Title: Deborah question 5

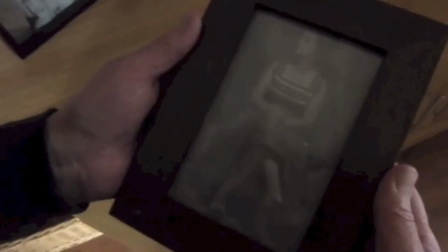(3:59)
For example, in the scene where Lauren suddenly opens her eyes, we've made use of a violin which
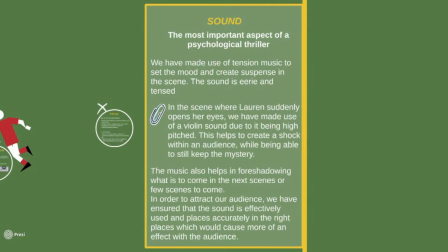(4:07)
is of a high pitch and which helps to create a shock within an audience while being able to still keep the mystery. The music also helps in foreshadowing what is to come in the next scenes or few scenes to come.
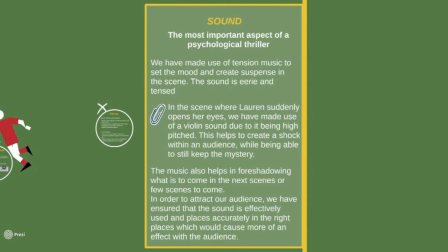(4:20)
In order to attract our audience, we have ensured that the sound is effectively used and placed accurately in the right places, which would cause more of an effect with the audience.
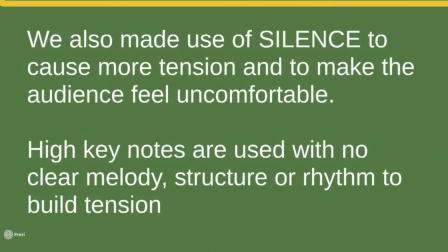(4:32)
We also made use of silence, which causes more tension and can also make the audience feel quite uncomfortable. High key notes are used with no clear melody, structure or rhythm to build tension.
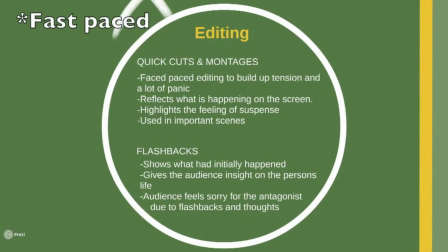(4:47)
Editing. We made use of quick cuts and montages, fast-paced editing and a lot of panic.
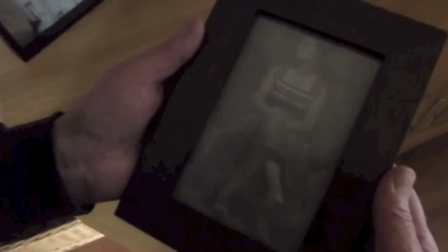(4:55)
It reflects what is happening on the screen. It highlights the feeling of suspense and it's used in important scenes.
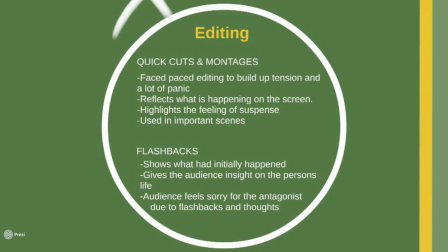(5:02)
So in our 2-minute opening, we made use of a montage towards the end where the storyline was kind of building up and picking up. So we made use of a montage to create more panic and tension. Flashbacks are also used, which shows what had initially happened before.
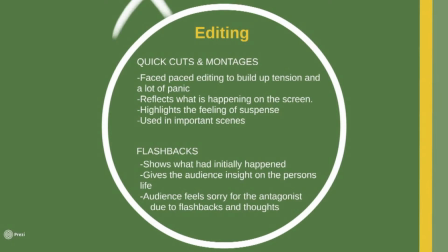(5:21)
It gives the audience insight on the person's life, and the audience feels kind of sorry for the antagonist due to flashbacks and thoughts.
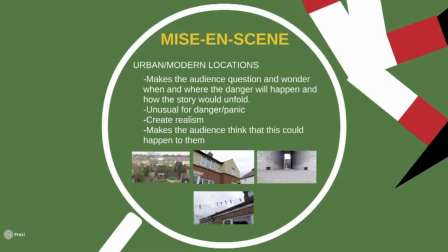(5:31)
Mise en scène, we use an urban and modern location. This helps the audience question and wonder when and where the danger will happen and how the story would unfold.
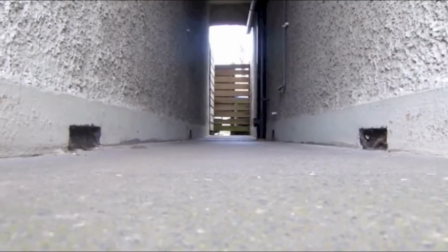(5:43)
It's quite unusual for danger and panic in a modern location.
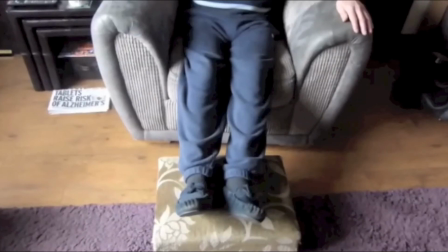(5:49)
It creates realism and it makes the audience think that this could happen to them.
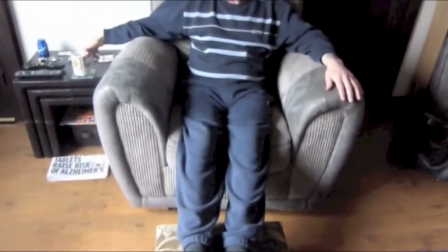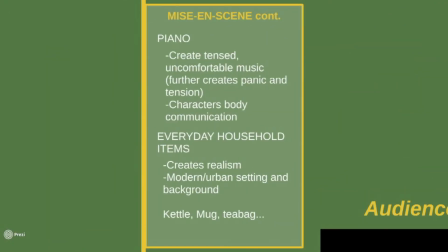(6:00)
We also use the piano, which creates tension. It also creates uncomfortable music and eerie music, which further creates panic. A piano is also effective in the use of the character's body communication and action.
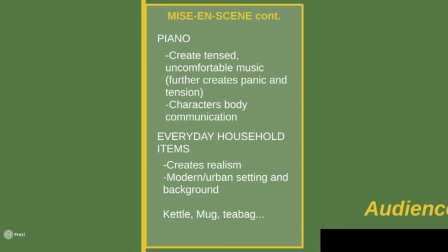(6:17)
We also made use of everyday household items such as a kettle, a mug, and tea bag.
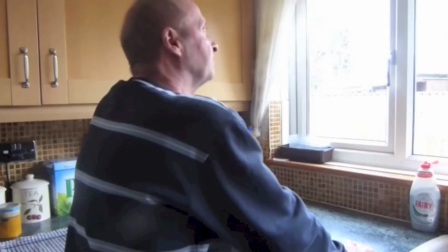(6:24)
This further creates realism and it helps to build up on modern and urban setting and background.